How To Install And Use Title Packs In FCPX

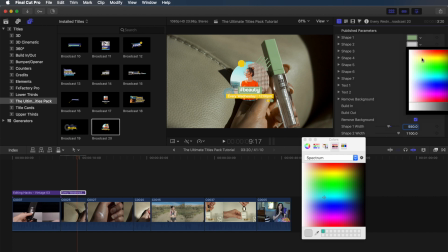I'm going with a pink, green, and white color scheme because those are Pixi's colors and Pixi is the brand that is being showcased in these clips. Make sure to give this video a thumbs up if you found this eyedropper and dragging and drop color technique super helpful.
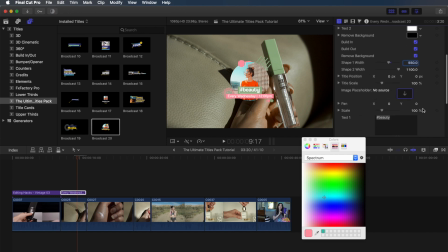Okay, the next thing we want to do is change the image of this lady to an image of makeup. up, so we have to change the image placeholder for that. You're going to click on that down arrow to select a source clip.
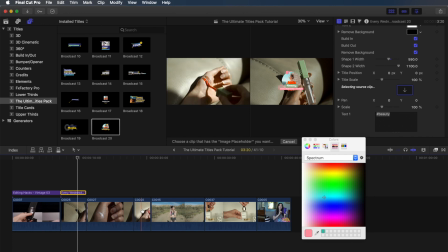Now, I already placed a clip into my timeline that I want to choose a still from, and you'll see I'm scrolling through the clip right now to figure out which frame I want to use for my image. So, I'm going to choose one right here towards the end. I really like that one, and then let's just close that colors window, get it out of the way,
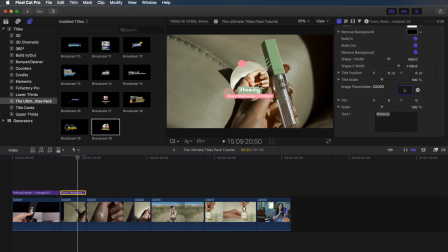and then press apply clip. boom there you go now you have your still image into that
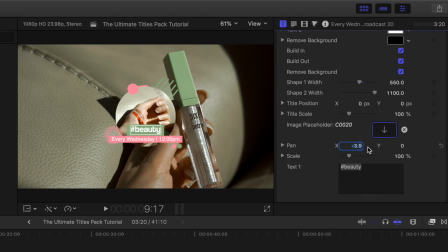circle and it just looks so nice like so professional now i'm just adjusting the x and y axes for that image just to center it a little bit and then i'm going to scale it up so that it's a little bit larger and then just make a few more
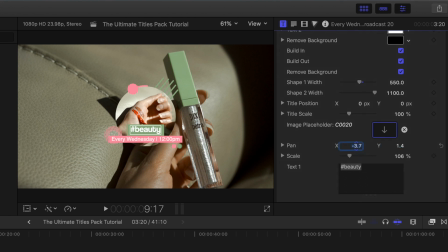minor adjustments until i have it looking exactly how i want side note you can also use just an image for that image placeholder if you want to. So, simply drag in and drop the image into your timeline from your desktop or wherever else it is on your computer, and then press apply image.
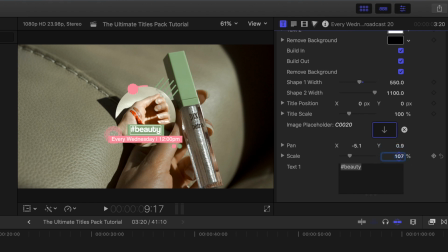You don't have to pick a still from a video if you don't want to. Okay, now that I'm done being a perfectionist, we're gonna move over this entire title to the left and down because I want it in that bottom left corner.
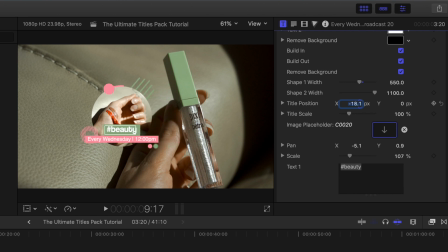So, to do that, we're gonna go over to title position and start to move over the x-axis and then the y-axis. You can also scale it up or down if you want to by using title scale, but I'm just going to keep it how it is.
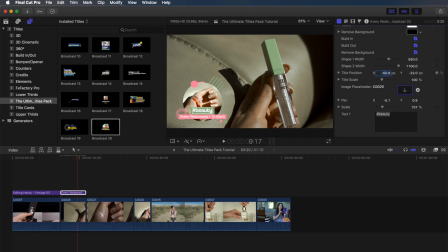Going to make some minor adjustments, and you've got yourself a really nice looking title.
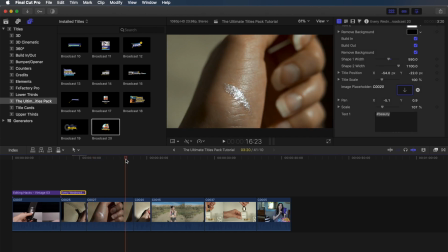For this next clip, I want a title that will show the name of the product, so I'm going to be using Broadcast 16.
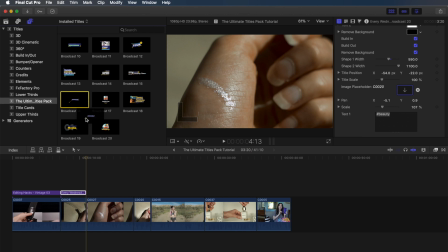This title is so cool, and I just love it. It makes this so easy to do.
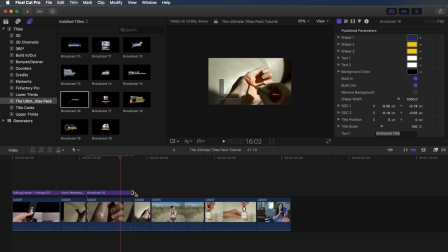The coolest part about it is that it has these two anchor points. So I'm just going to trim it down real quick and you'll see what I mean in a sec.
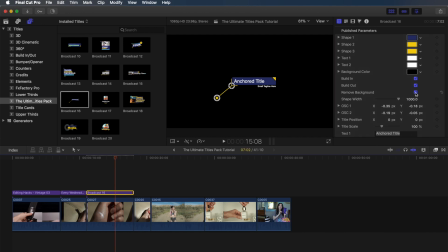So per usual, I'm just going to go ahead and remove the background so that you can see that video.
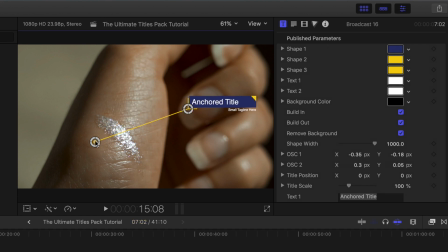And then all you have to do is drag and drop these two circles to wherever you want them. So I'm going to have that first circle on the product and then the second circle with that text up a little bit higher. So now I'm going to change this so that the shade name comes first, so that is crystalline,
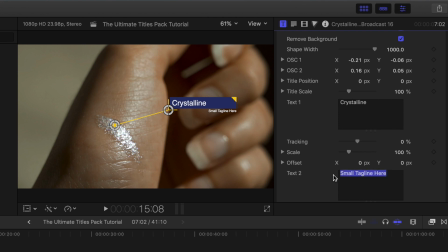and then for the bottom, I'm going to put the name of the product, which is the Pixie Beauty Liquid Fairy Lights. Then after this, we're just going to make the width of this a little bit smaller, so there's not such a big gap after crystalline, and that is looking good.
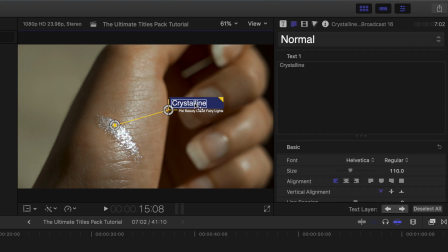All right, so next we're going to go over to the text inspector and I'm going to change the
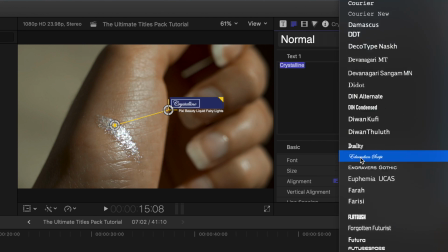font for crystalline just so it stays consistent with the previous title.
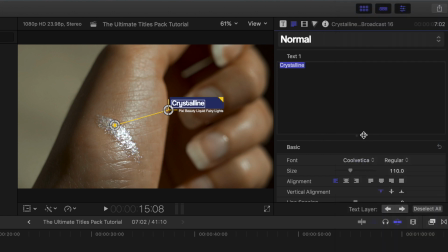So we're going to change it to coolvetica and then I'm going to scale up the size just a little bit so it fits within that box a little bit better.
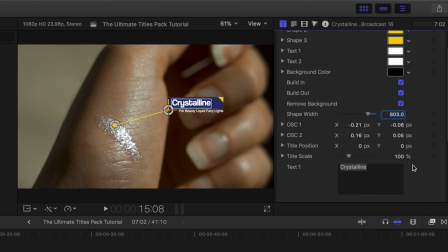Now going back to the title inspector, it's time to change those colors.
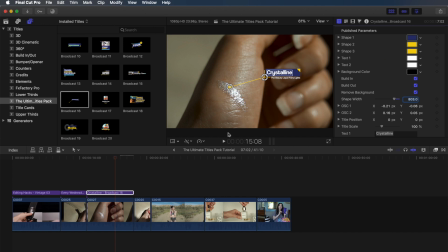In order to keep them consistent with the previous green and pink colors, I'm going to go back to that other title,
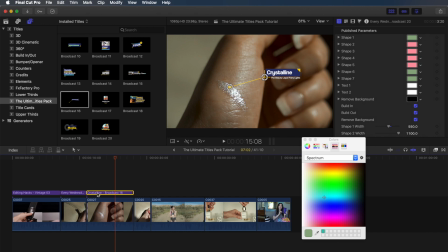double click on the color so that that color window comes up, go back to this new title, and then drag and drop in the colors. I'm going to do the same exact thing for the pink, just so that way we know we have the same exact shades.
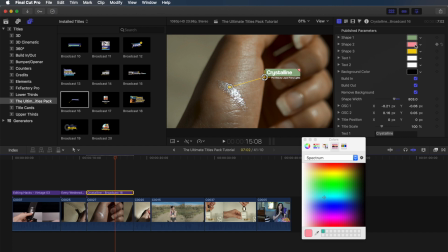This is one of my favorite titles because it's more like a callout and it can be used in so many different types of videos.